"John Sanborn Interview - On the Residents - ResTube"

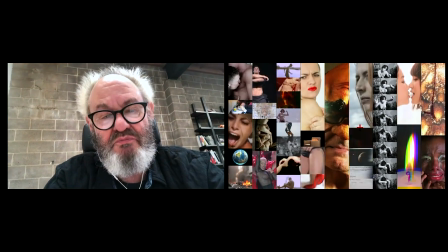24:21 And if you remember 2016, Trump was running for president.
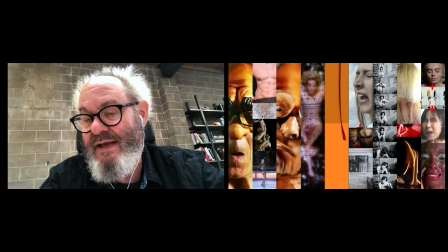24:28 And what he brought, the chaos, the hate, the fear,
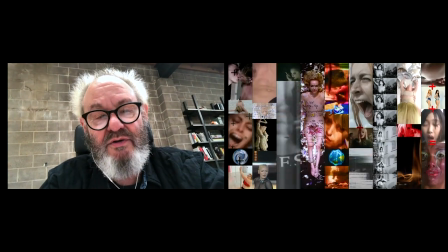24:33 the bull that he brought to American politics was at
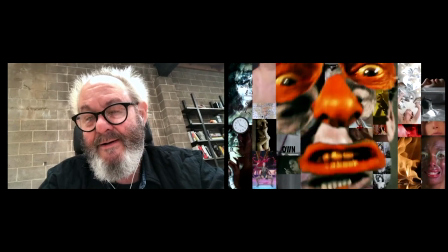24:38 a level that was almost impossible to bear
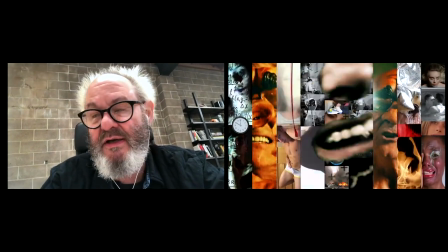24:43 and I thought that the noise of culture the noise of politics
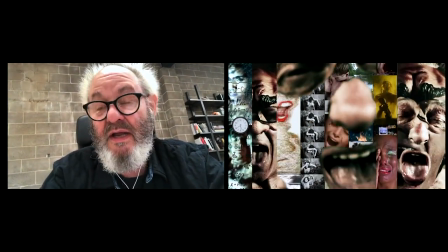24:50 was tearing at my very soul and I heard in Rushing Like a Banshee a
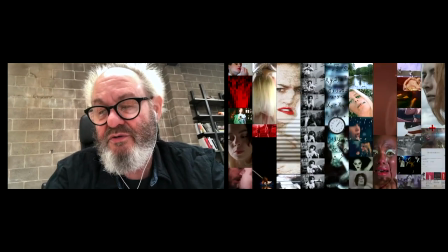24:58 similar sound a desire to in an anarchistic kind of way because the
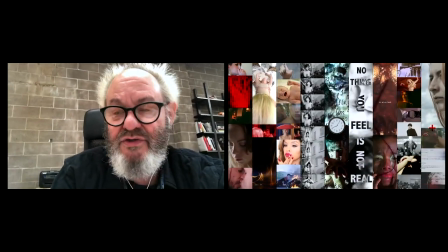25:05 residents are at heart anarchists to tear things down an anarchistic desire to tear things
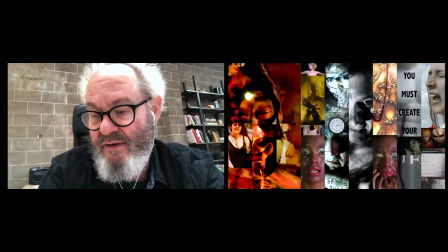25:12 down and I had quickly this image in my head of the mechanics of
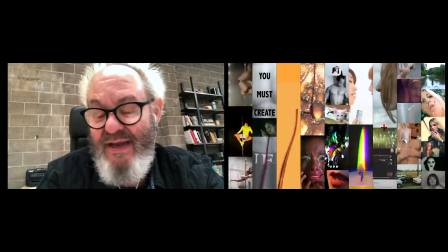25:19 joy the mechanics of fear the mechanics of hate and the voice of
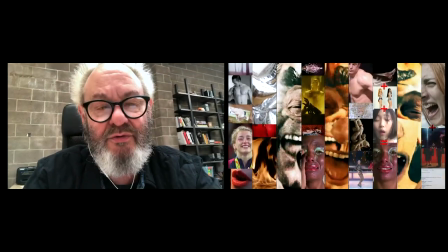25:26 the residents trying to break through this tear through this bring it down and And at the end of the day,
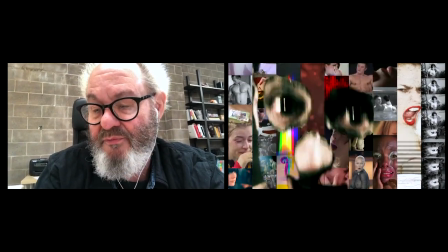25:33 I think the conclusion is that the triumph is the noise wins.
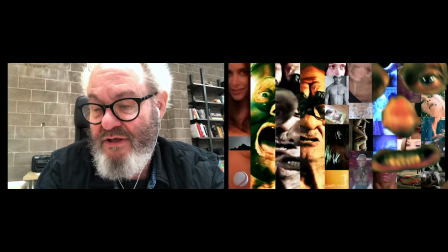25:40 The residents are attempting something, but at the end of the day,
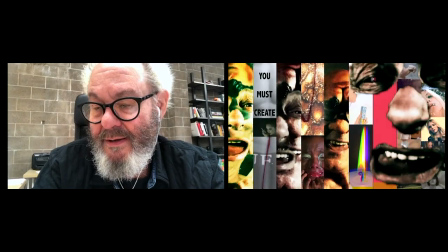25:45 they are a strong voice, but a lone voice.
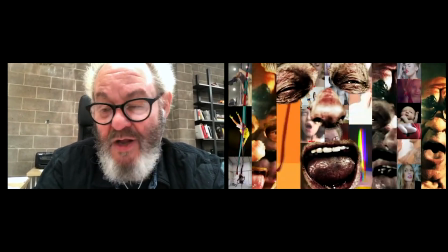25:53 Time has caught up with them, but oddly enough, they are still ahead of their time.
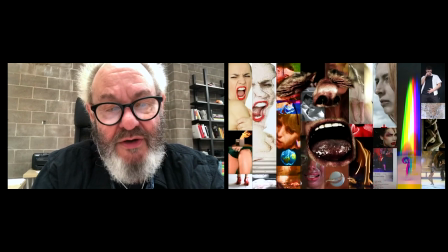26:00 So I brought the lead singer of the residence into my studio and very quickly,
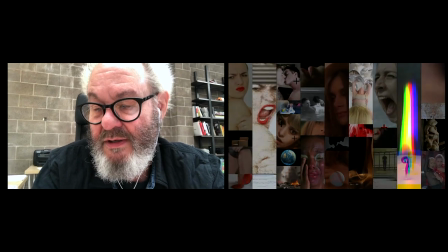26:08 using some facial appliances,
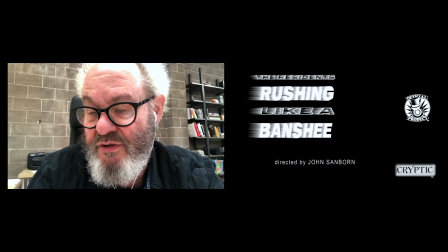26:12 created a way to insert the singer into the noise field, the sort of the chaotic barrage that we were all living through to insert the singer into that environment. And then I was editing it in France as I was preparing to do an enormous show in Clermont-Ferrand. And I was editing in the living room of a friend where I was staying. And I will absolutely remember her coming back to find me editing and saying, what are you doing? I said, oh, I'm working with the residents. Oh, show me, show me, show me. And I showed her and she was like, oh. And I finished the work and I sent it to the residents, and the residents said, well, it's not exactly what we had in mind, but we like it very, very much. And there, in a nutshell, is one of the reasons why I keep collaborating with the residents, because their expectations and my expectations, while not always coinciding, definitely add up to more than the sum of the individual parts.
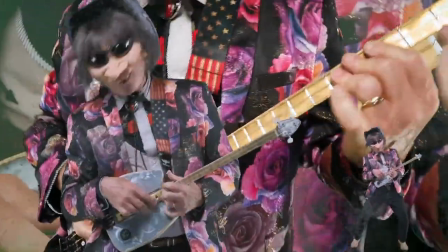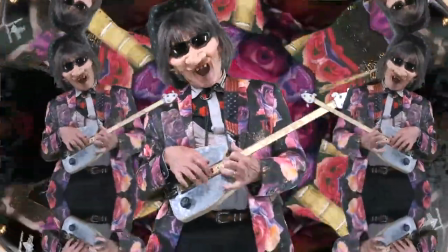In 2020, it was a miserable time. It's a year we lost. But in fact, I had the pleasure of doing a lot of projects, spontaneous projects, that I wouldn't necessarily have done if we hadn't been all locked down. Starting in April, I was getting calls from friends, mostly musicians, some dancers, saying, I can't tour.
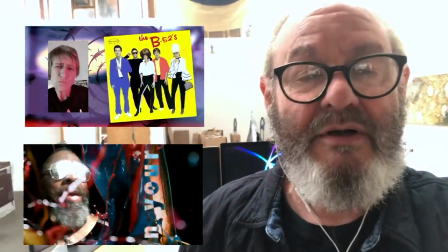28:04 I need to get myself out there. Do you want to do something together?
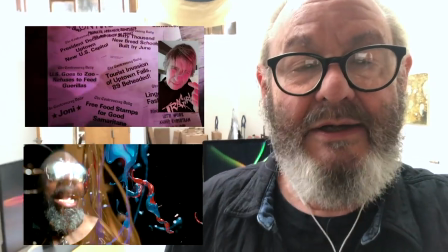28:08 I did a couple of projects with a band called Commando with two fantastic artists, Juba and Lynn.
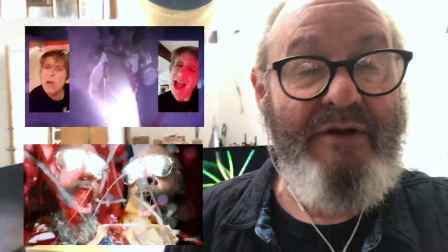28:18 And I would not have made those works if we hadn't been in the middle of a pandemic. I also got a call from the residents.